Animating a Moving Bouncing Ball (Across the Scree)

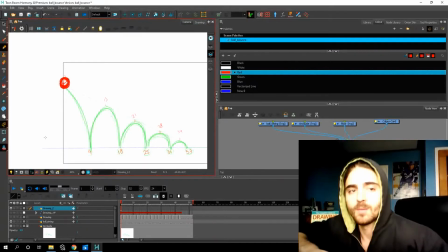up here at the top. And to keep my ball size consistent, I'm going to do pose to pose.
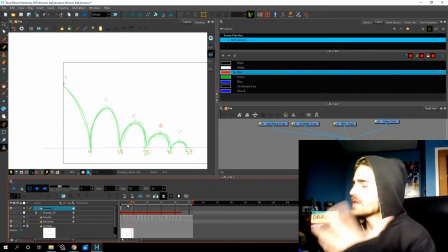So I'm going to go to frame 9 now, because that's kind of my next keyframe. And I'll draw the ball as it hits the floor.
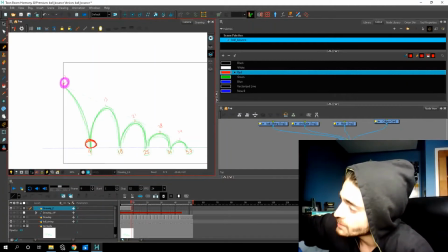So it's going to be a little squished. So we're going to shrink it down and pull it out as well.
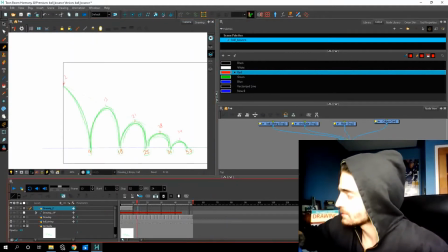Then we'll go to frame 13, where the ball's back up to its regular size.
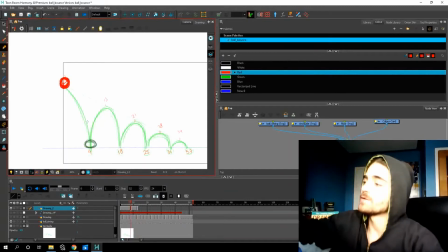And so on. So go now, fill in all your key poses. So like frame 9, 13, 18, 21, 25, 28, 31, 34, and 37, you should have something that looks like this.
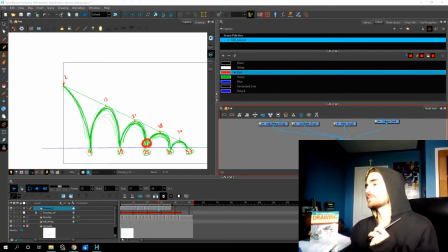Okay, so it's playing now.
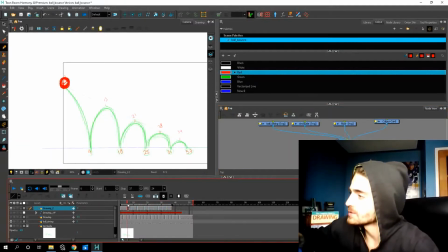Let me just scrub through so you can see. So drops, let's turn off our onion skin as well.
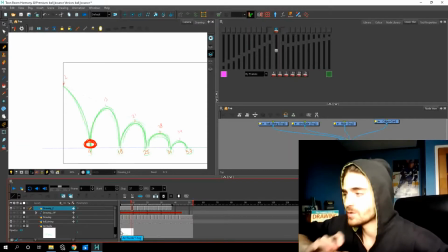So the ball falls on frame 9, it's squashed quite a bit, comes back up, frame 13,
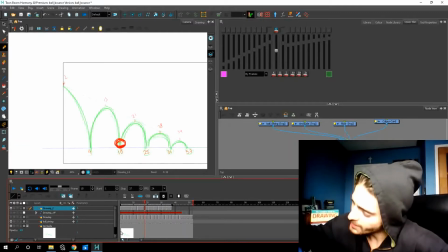frame 18, it hits the ground again, but if you notice, we didn't squash it as much because the ball is moving slower.
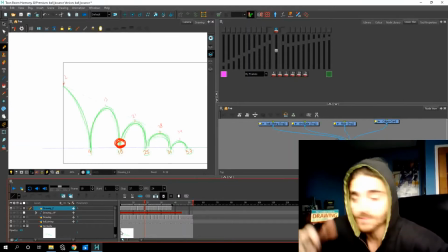There's not as much force. Right, back up on 21.
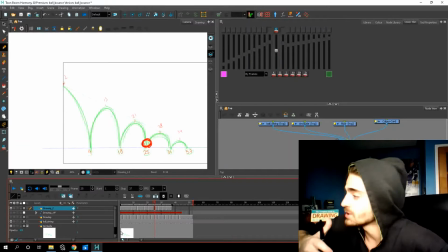25, we're barely squashing the ball anymore because it's going so slow.
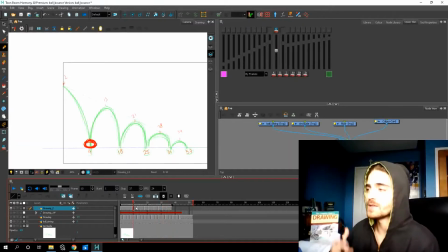It's not going as high. We just need to fill in our in-betweens, and then we should have a nice bouncing ball.
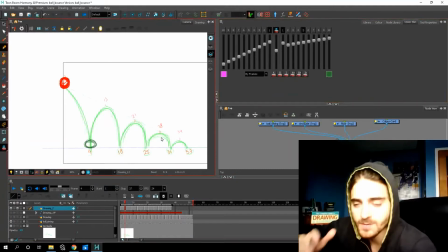So here I'm going to turn on my onion skin around 5 spaces so I can see what's happening.
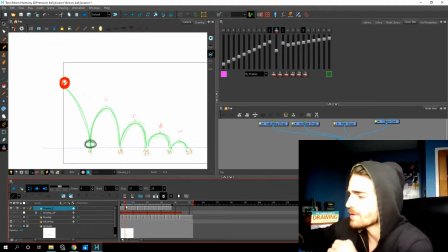I'm going to go roughly in the middle, so like around frame 4, add a new keyframe, a new drawing, and I'll draw somewhere around the middle. This ball is going to be stretching a little bit because it's on its way down.
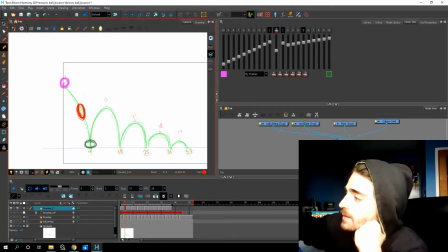Something like this. So when we're doing this,
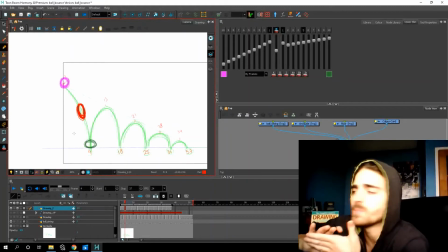a thing to remember is that the space between the ball bouncing should never really be uniform because it's always slowing down or speeding up.
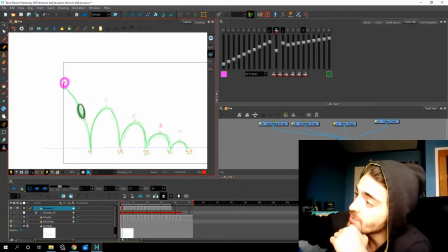So now let's go to frame 2, new drawing, and draw the ball really close to frame 1. Okay, frame 3, a little bit farther, and a little bit stretching.
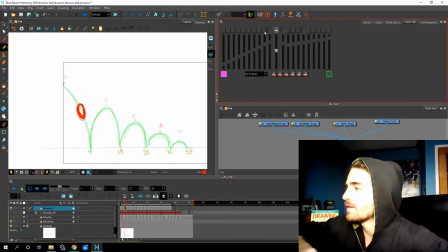So if we turn off our onion skin, now we have the ball is falling and speeding up. Now we can probably work straight ahead from 5 to 10. Right, so it's stretching even more, just like this.
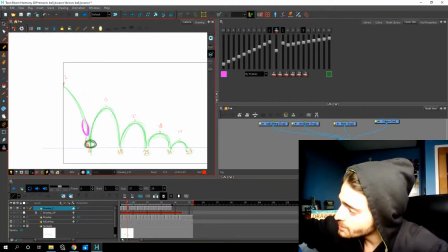Frame 6, we'll have the ball touch the floor as it's stretching. And then we'll have the ball kind of coming back to its original position before it hits.
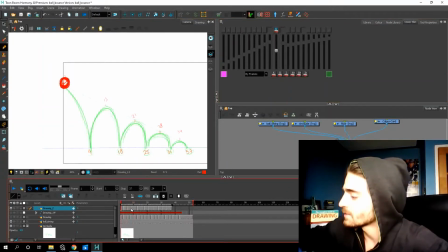So now if we play this, right, I kind of messed up my timing.
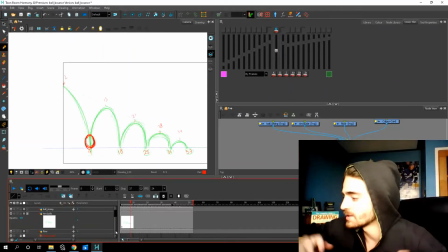So I have an extra drawing here. The beautiful thing about working digitally is I can just backspace it.
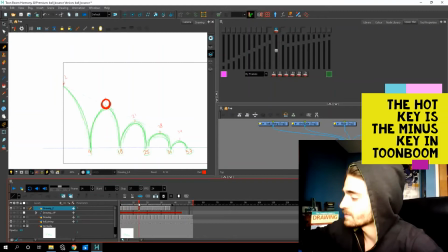So now my timing is adjusted.
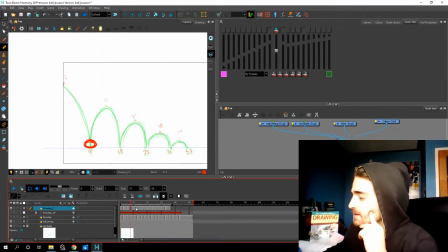So if we play up to this frame,
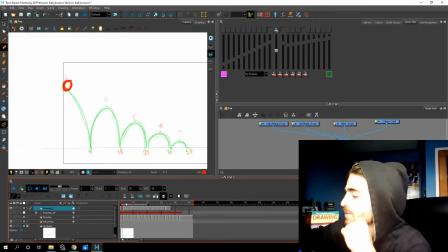our ball's starting to bounce. Let's have the ball come up now. New drawing, onion skin on.
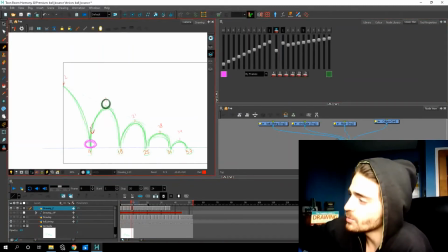So now as it comes up, it's still moving quick. So it's gonna stretch. Next frame, it's gonna slow into frame 13. So now it's getting a little slower.
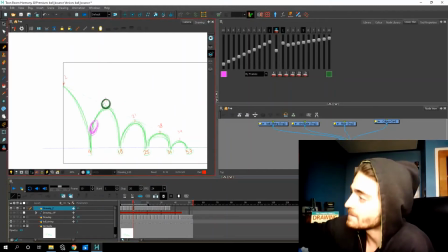And it's not stretching as much until it is really close to frame 13.
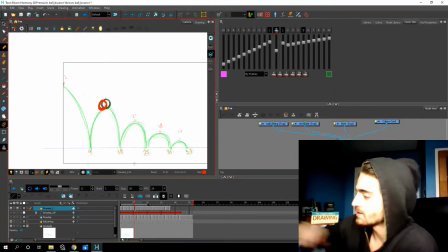Same thing, I'm a little off on my timing, it's not really working, but I can just subtract my frame, right? So don't think of your timing as like set in stone, you can change it to make it work.
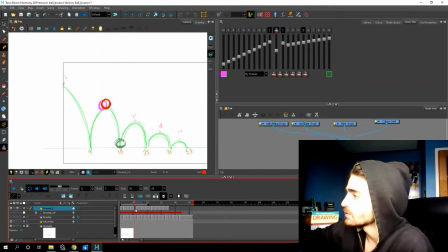Let's keep going now. We're on frame 11, frame 12. The ball is slowly falling down. So in the air, it's gonna hang a little bit, right? So we'll draw it close.
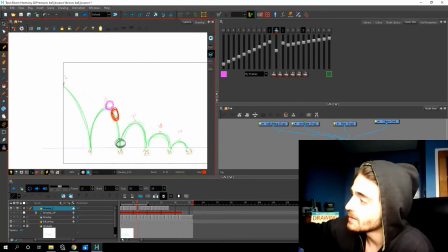And then we're gonna start to stretch it as it speeds up towards the ground. Right, we can really stretch it here, and we might as well add another frame in.
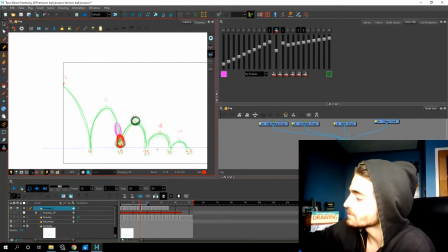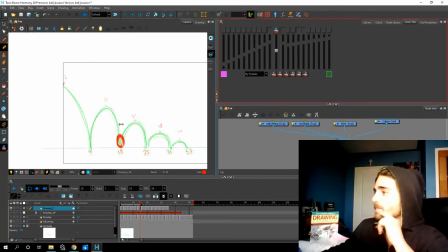So now if we play up to this point, we should get a nice bounce.
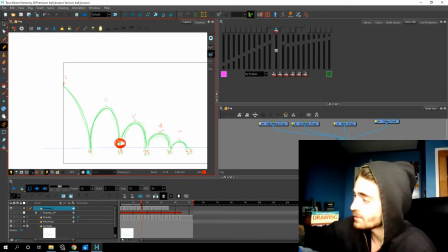So now, if you want, you can fill in the rest of your arcs using the same principles, right?
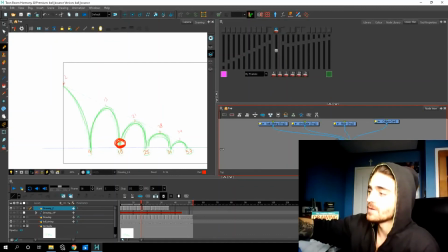So slowing at the top and speeding up as it hits the floor. And you should have something when you're done that looks like this.
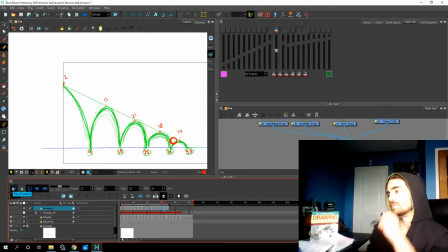And there you have it, guys. That is your bouncing ball moving across the screen. So hope you guys had some fun. Try it yourself, experiment, because you can play around with the spacing and the timing to get some different effects.
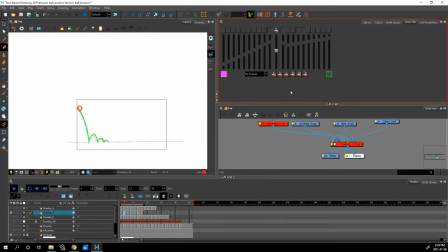So if we shorten the timing and really reduce the squash and stretch, we can make the ball look heavy. Or how about extend the timing and make the arches really high
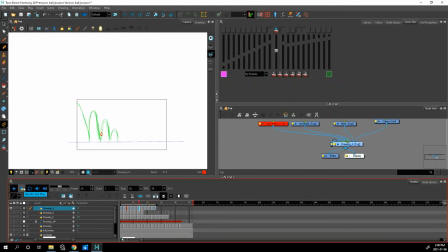to give it more of a golf ball or a bouncy ball feel. Right, so really the possibilities are endless. So get out there, experiment, have some fun. That's what this is all about, and I'll see everybody in the next video. Thanks for watching. Happy animating.